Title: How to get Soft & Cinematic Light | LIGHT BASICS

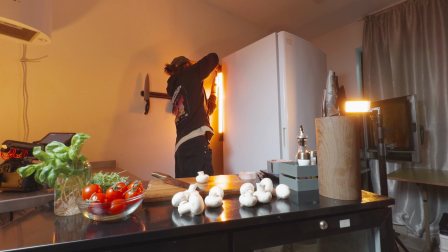3s
Light, basically what creates any image, video, film. And today I'm going to share with you the basics of it.
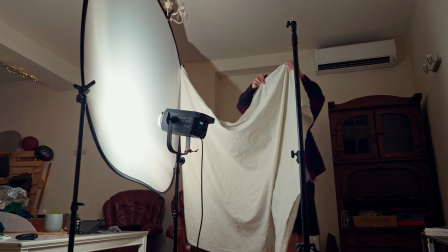11s
A few lighting techniques, tips and tricks how to use the light that you have more efficiently when lighting a face, an interview or a talking head like this one. Through the past years I have gathered somewhat of a solid knowledge about lighting a face,
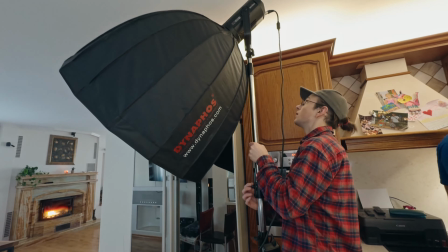32s
starting from talking heads in my home, in my old studio, through documentary interviews and any kind of ads. Now, is it gonna be a deep dive about lighting? Depends what you define as a deep dive, but I will make sure that we will cover the basics of shaping a light, because when we know the basics of how anything works, we can only then be creative with it. Strap in and let's go! With light, we are basically trying to create depth into the image. But how well could we do that if we don't have depth at first place?
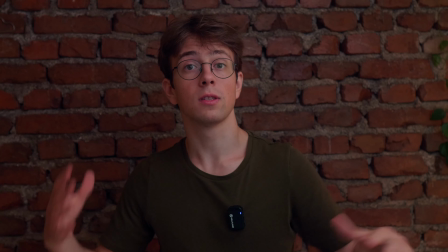68s
So before setting your light, make sure you have enough space between the subject, in which case it's me, and the background, the wall.
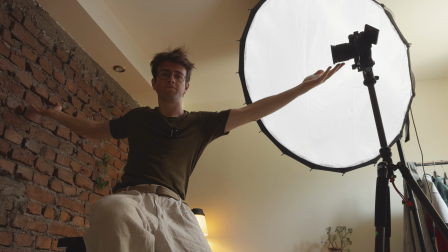76s
Now, sometimes that's hard if you're working with a small room,
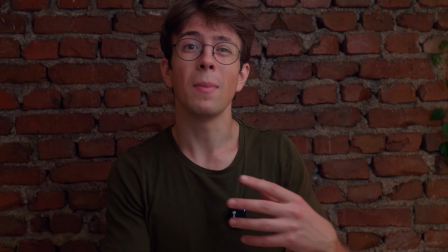80s
but here is a little tip of how you can make the most out of the space that you have.
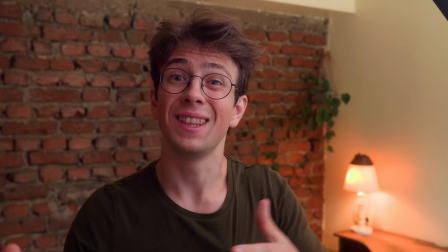86s
And it is to just turn the perspective diagonally to the room, to the edge of the walls.
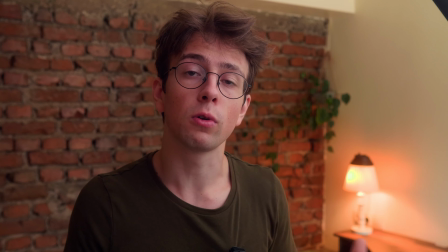92s
And that way, automatically, you will have a bit more space to create that depth in the room that you're trying to create at first place.
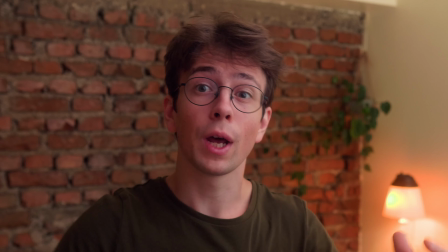101s
Usually I don't shoot here because I don't have that much space, but you can see how,
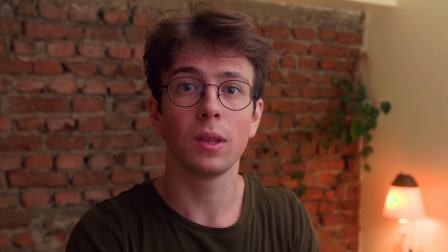105s
if you want, you can create depth in any room and in any space. Once you have dialed in the space between you, your subject and the background, it is time to take care of your light source.
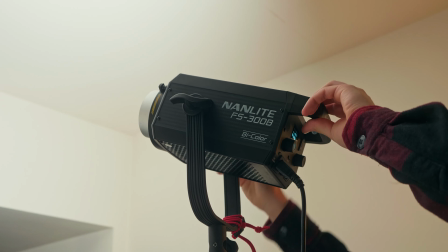121s
I'm using the Nanlite FS series, basically the cheaper version of the Forza, but works as a charm.
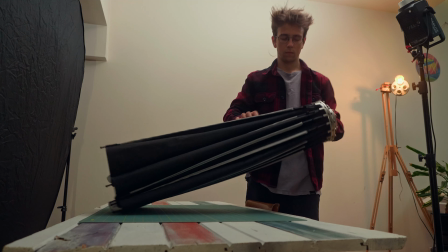128s
Now, beside good light, it is good to invest in softbox, as that will help you shape the light and control it better. But even if you don't have softbox, there are a few tricks to work around that and still create great scene and soft lighting.
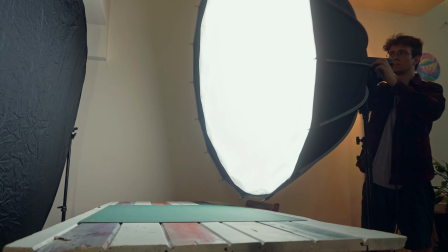143s
But first, I'm going to show you how to use it with a softbox. Typically, you would want to have your light at 45 degrees from the face of the subject. That way you will have highlights and shadow part of the face and altogether a good depth of the face. See, filming and creating images, it is all about the dimension and the depth. Great, we've got the softbox, but now all of the light is spilling not only at my face but everywhere in the room.
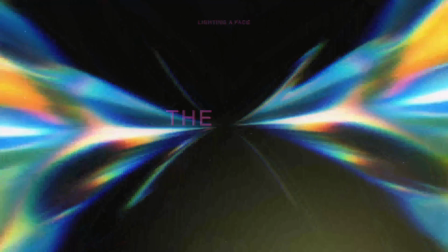178s
And here comes the grid, another instrument that helps you shape the light.
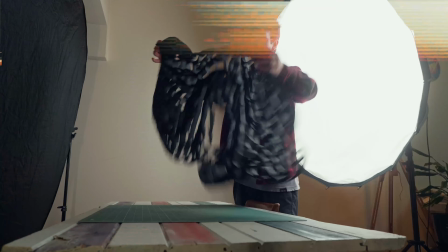183s
What it essentially does,
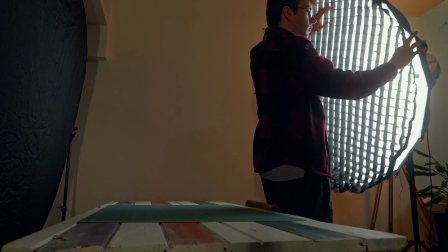185s
it stops the light from spilling in every direction and narrows its way only to the direction of where the light is aiming at.
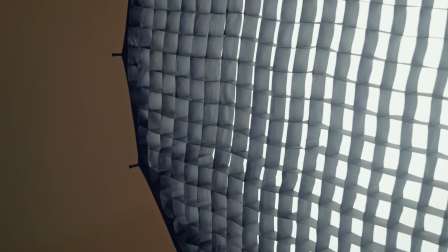194s
And that way you can better separate the subject from the background. All about depth, people! The cool thing about using light is that after it lands on a surface, depending what kind of color the surface is, it can bounce off of it.
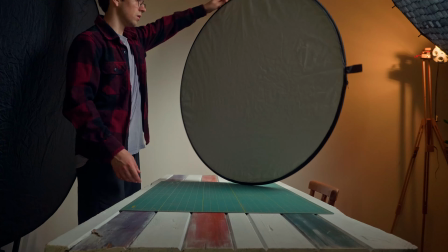212s
So by using a white cardboard or a reflector on the shadow side of the face, you can fill up those shadows with a bit of light and you're not stuck with completely black shadows. Of course, it depends on what kind of mood and shot you're going for. You can want something more cinematic and moody. I can touch on that in a future video, you know, the different styles and way of filming a scene. Would you like to see a second part of this video? Let me know in the comments below. Okay, back on track. As I said, light reflects in different ways from every surface.